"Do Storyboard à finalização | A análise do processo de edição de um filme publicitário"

A gente procurou no Soundstripe uma música que coubesse perfeitamente nesse filme. Então, a gente sabe que essa pesquisa de músicas demora um pouco, Mas essa questão de que eu queria uma mudança brusca na música me ajudou muito nessa busca por ela. Então quando eu bati o olho no waveform dessa música aqui, eu disse, pô, essa música pode funcionar. E aí realmente ela funcionou perfeitamente, porque ela sobe, ela cai e depois ela retoma de novo e acaba.
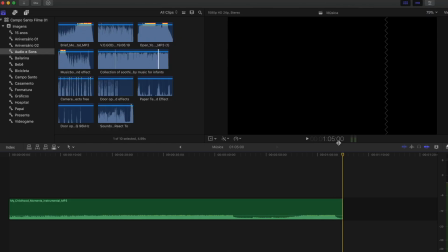Ela tem um pouquinho mais de um minuto, até um minuto e cinco segundos. Então, o que a gente fez aqui,
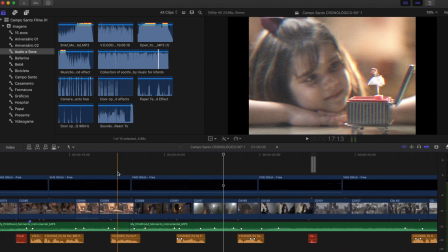em determinado ponto dela, eu fiz um pequeno corte aqui,
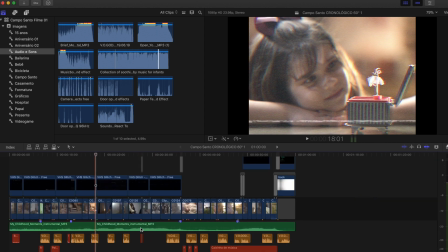nesse localzinho aqui, para que ela coubesse perfeitamente no minuto.
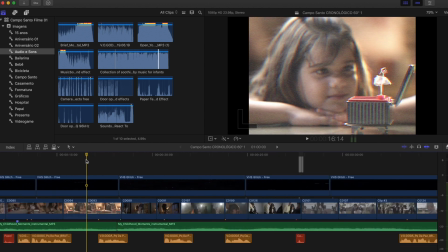Então, deixa eu dar um play aqui. Então, não se percebe esse corte, esse ajuste. Então, essa transição, essa mudança, ela tem que ser evidente para quem assiste. não só graficamente, não só através de imagens, mas quando a música, os sons ajudam, torna essa mudança muito mais fácil, muito mais perceptível para quem assiste.
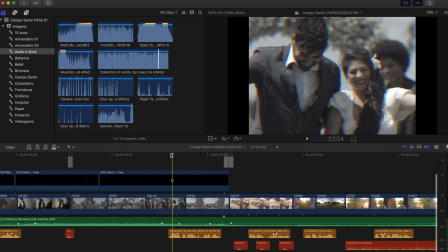Então, vocês podem perceber a grande mudança da trilha.
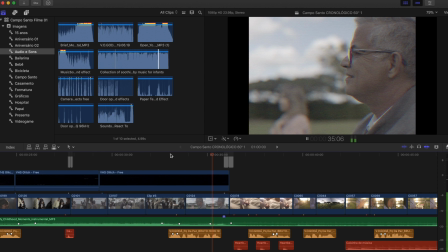Mesmo quando parece que tudo acaba, na verdade.
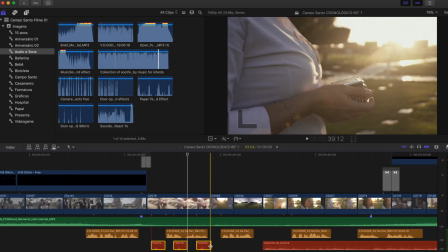A gente colocou aqui também som daquele aparelho que mede
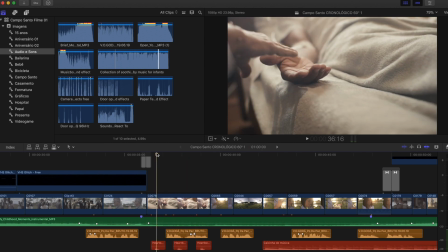o batimento cardíaco para ficar mais evidente que era um hospital ainda mais,
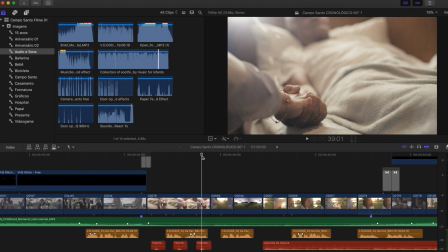porque a gente não queria usar o rosto do nosso personagem, só esse detalhe de mão, e a gente vem para as cenas do Campo Santo. E essa sequência é muito importante porque é a sequência que vende um pouco da empresa.
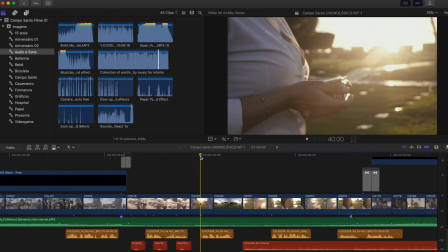Então, se a gente for perceber,
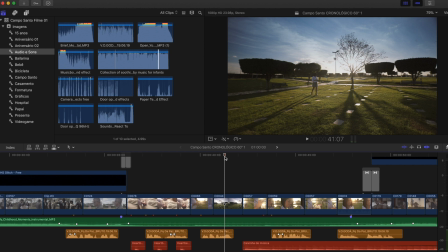essa imagem aqui, ela ambientaliza o local, ela mostra o local, ela vende um pouco da empresa exatamente nessa imagem.
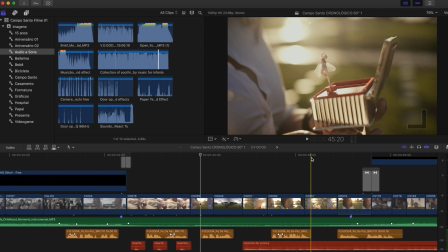E essa sequência é chave para o nosso filme. Por quê? Porque a gente volta para o presente e depois a gente vai para o passado de novo.
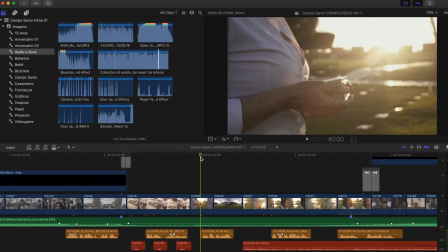Então, depois dessa cena do hospital aqui, a gente tem um detalhe da caixinha. E essa caixinha já faz conexão direta com a caixinha que foi apresentada lá na festa de aniversário, que ela recebe do pai. A gente volta com a caixinha aqui. Isso, para quem assiste, fica mais visível ainda, que é a mesma pessoa.
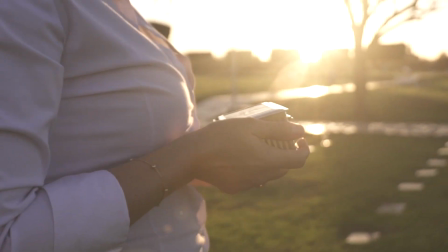É a criança que se tornou adulta e está aqui visitando um pai. E a gente volta para o detalhe dela abrindo a caixinha.
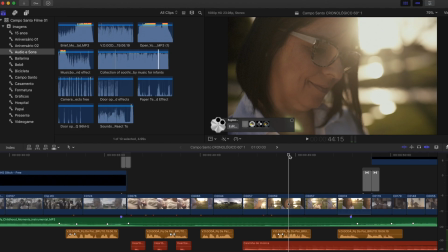E a gente vem para um close do rosto da atriz. E a gente apresenta ela realmente adulta.
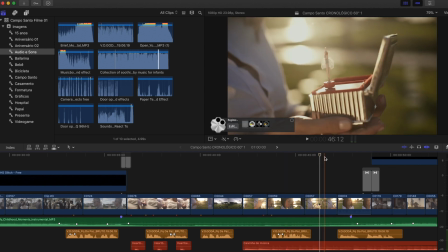Depois disso, mais um take com detalhe da bailarina.
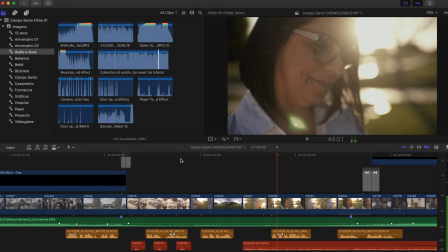A história continua um pouco diferente do que era, mas linda.
E essa cena aqui, ela é muito importante para a gente terminar essa sequência, porque a gente percebe que a atriz, ela não está com um semblante de tristeza, ela está mais tranquila, está mais feliz pelos bons momentos que eles viveram juntos.
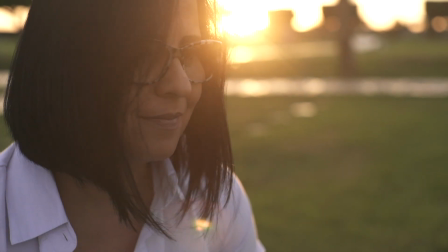Então, essa imagem que ela levanta o rosto e deixa o olhar um pouco mais pensativo,
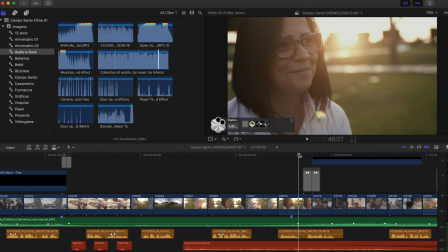ela fica com um semblante mais pensativo, isso nos dá o gancho de a gente voltar com o fade branco.
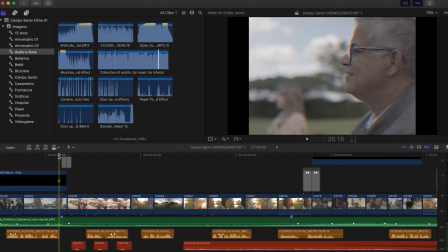Lembra que eu falei que a gente entrou na sequência, a gente saiu do passado para o presente com o fade branco, com esse grafismo do fade branco,
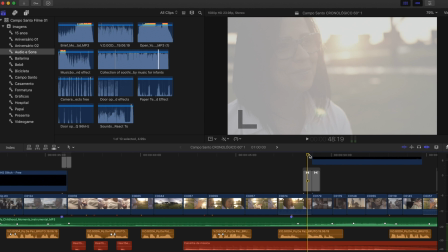e a gente volta para o passado de novo com esse grafismo do fade
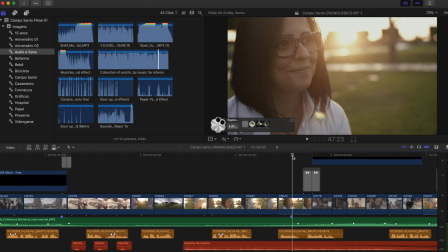branco. e a expressão dela nos dá o gancho de entrar para essa
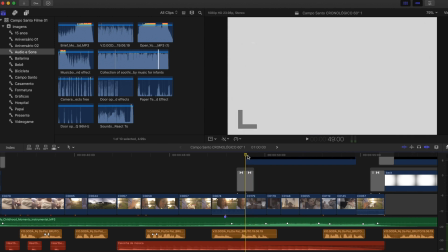sequência aqui e a gente parte para a sequência final do filme, que é uma sequência de flashback.
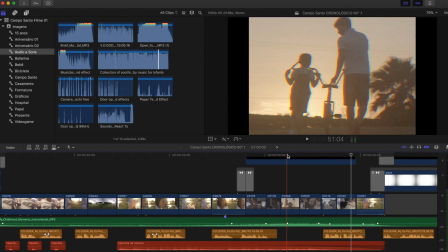São imagens que remetem diretamente às imagens do começo, então aqui as imagens dela criança, ela com o pai e outra imagem da bicicleta, que eu acho essa imagem lindíssima, inclusive a gente não usou ela no começo para usar aqui no final,
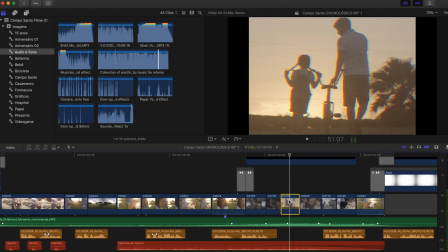Como eu falei para vocês, essa sequência do flashback, ela não estava prevista no storyboard. Quando a gente começou a editar, a gente percebeu que ficaria muito bom e facilitaria mais o entendimento e ficaria mais emocionante se no finalzinho a gente colocasse esse flashback,
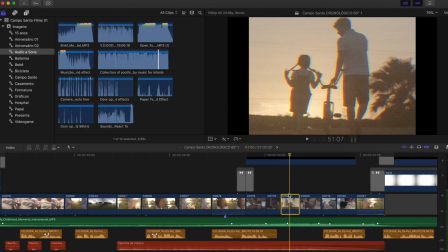esse retorno às memórias dela. Então a gente tem aqui também imagens,
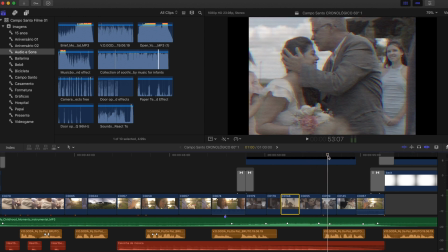mais detalhes da festinha de aniversário, do casamento, da colação de grau.
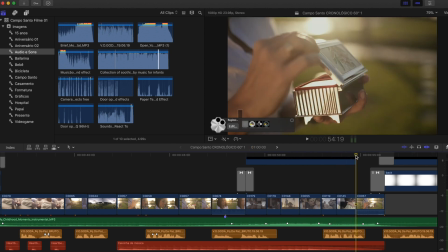E aí, sem usar de novo o recurso do fade branco, a gente corta seco mesmo aqui. O filme é fechado com a caixinha fechando.
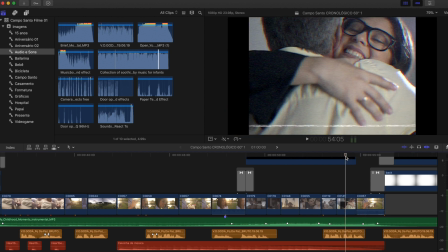E uma coisa interessante aqui, percebam que na hora que a caixa fecha, a música também acaba. E aí entra a marca do cliente, entra a marca do Campo Santo e a voz do locutor entra sem música alguma.
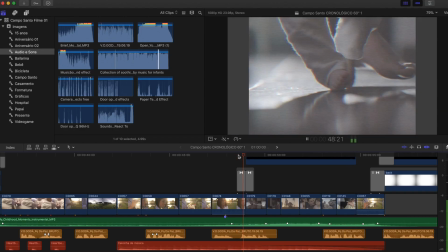Como sempre foi.
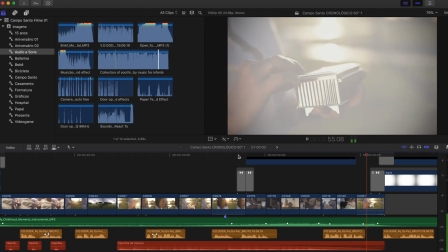Campo Santo Parque da Paz. Lugar de lindas histórias.
Então o fechamento da caixa serviu perfeitamente para fechar a música e encerrar o filme.
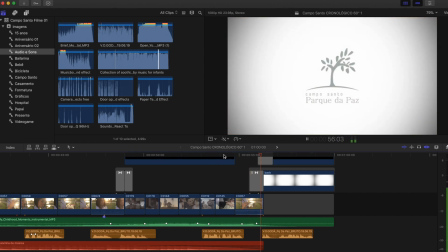Arque da Paz. Lugar de lindas histórias.
E aí o filme está pronto e eu preciso falar para vocês algumas curiosidades em relação a esse filme. A primeira delas é em relação ao tempo. 60 segundos não é muito tempo para você contar uma grande história.
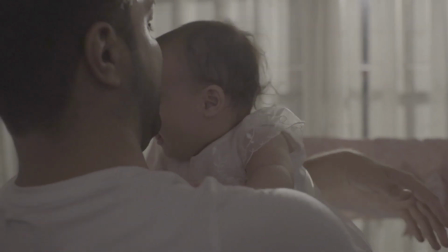Então lembre-se que isso já é uma das características da edição.
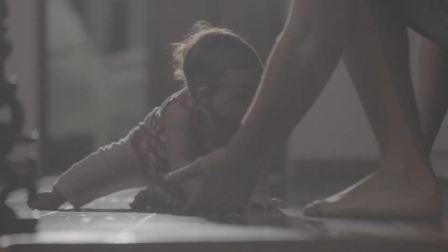Se a gente tem pouco tempo e a gente vai ter muita imagem, um volume grande de imagens na edição, essas imagens vão ter que ser curtas,
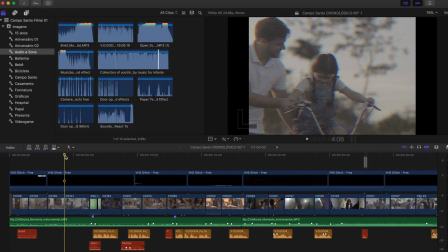vão ser ações mais curtas, mais ações que passem algum sentimento. Por exemplo, essa imagem da bicicleta, a gente tem essa ação.
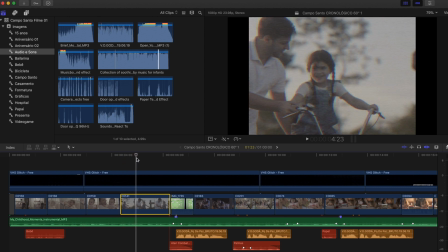Ela está olhando para os pés, com um pouco de medo de andar, e aí começa a andar e olha para o pai e sorri.
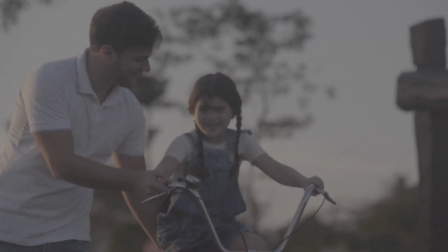Então, é uma imagem que tem começo, meio e fim e se resolve.
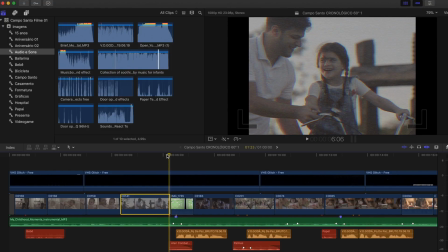É uma ação curta, essa imagem tem menos de dois segundos, mas passa um sentimento para quem está assistindo.
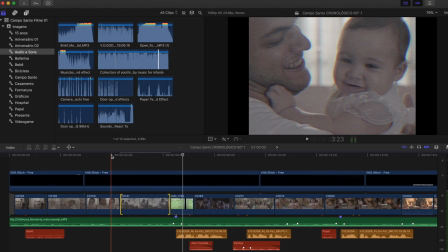Então, imagina colocar essa imagem de outra forma aqui. Eu atrasei um pouco ela.
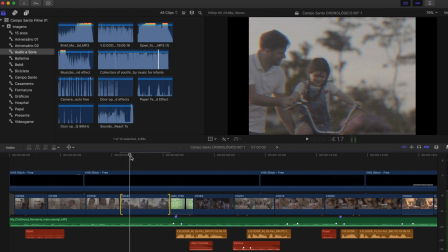A gente tem até essa questão dela tentando se equilibrar Mas a gente não tem a satisfação dela em estar sendo ensinada pelo pai Então isso
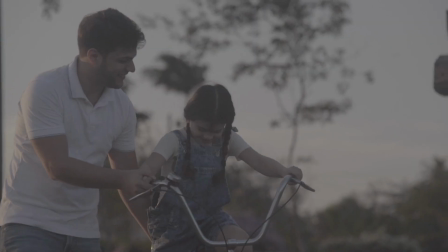modifica e muito o sentimento da imagem Nesse pouco tempo colocar uma ação que se resolva por si só Outra coisa que é importante falar Esse filme não teve
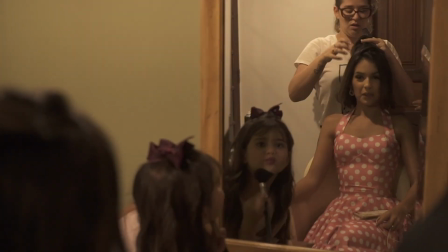um orçamento gigantesco não Inclusive foi um orçamento bem reduzido A gente não podia gastar muito porque realmente a verba era curta e a gente precisava resolver, a gente tinha uma grande história para ser contada, uma história que se passava por várias épocas, por várias situações de vida, e a gente teve que fazer isso através de várias soluções fotográficas.
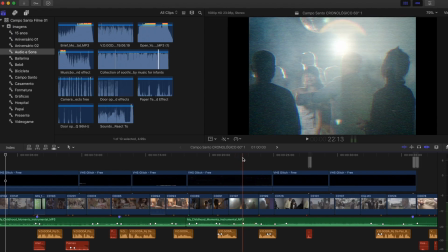Por exemplo, na festa de 15 anos, eu vou abrir aqui as imagens, imagina se a gente vai alugar um clube para encher de gente, para fazer uma valsa com várias pessoas envolvidas, isso custaria muito caro. Então o que a gente fez aqui?
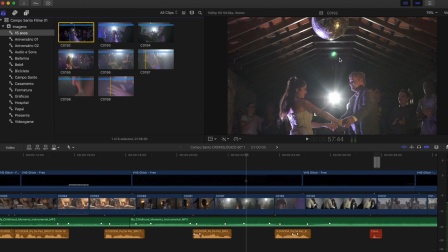É a garagem da casa que a gente alugou para fazer boa parte das imagens desse filme. Aqui a garagem a gente alugou um globo, colocou umas pessoas atrás, inclusive pessoas que foram usadas em outras situações. A gente colocou essas pessoas em meia luz. Aqui é melhor de ver.
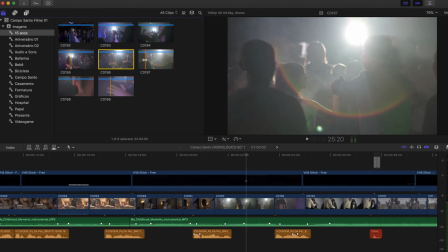Então essas pessoas não aparecem muito e um pouco de fumaça para dar esse ambiente de valsa.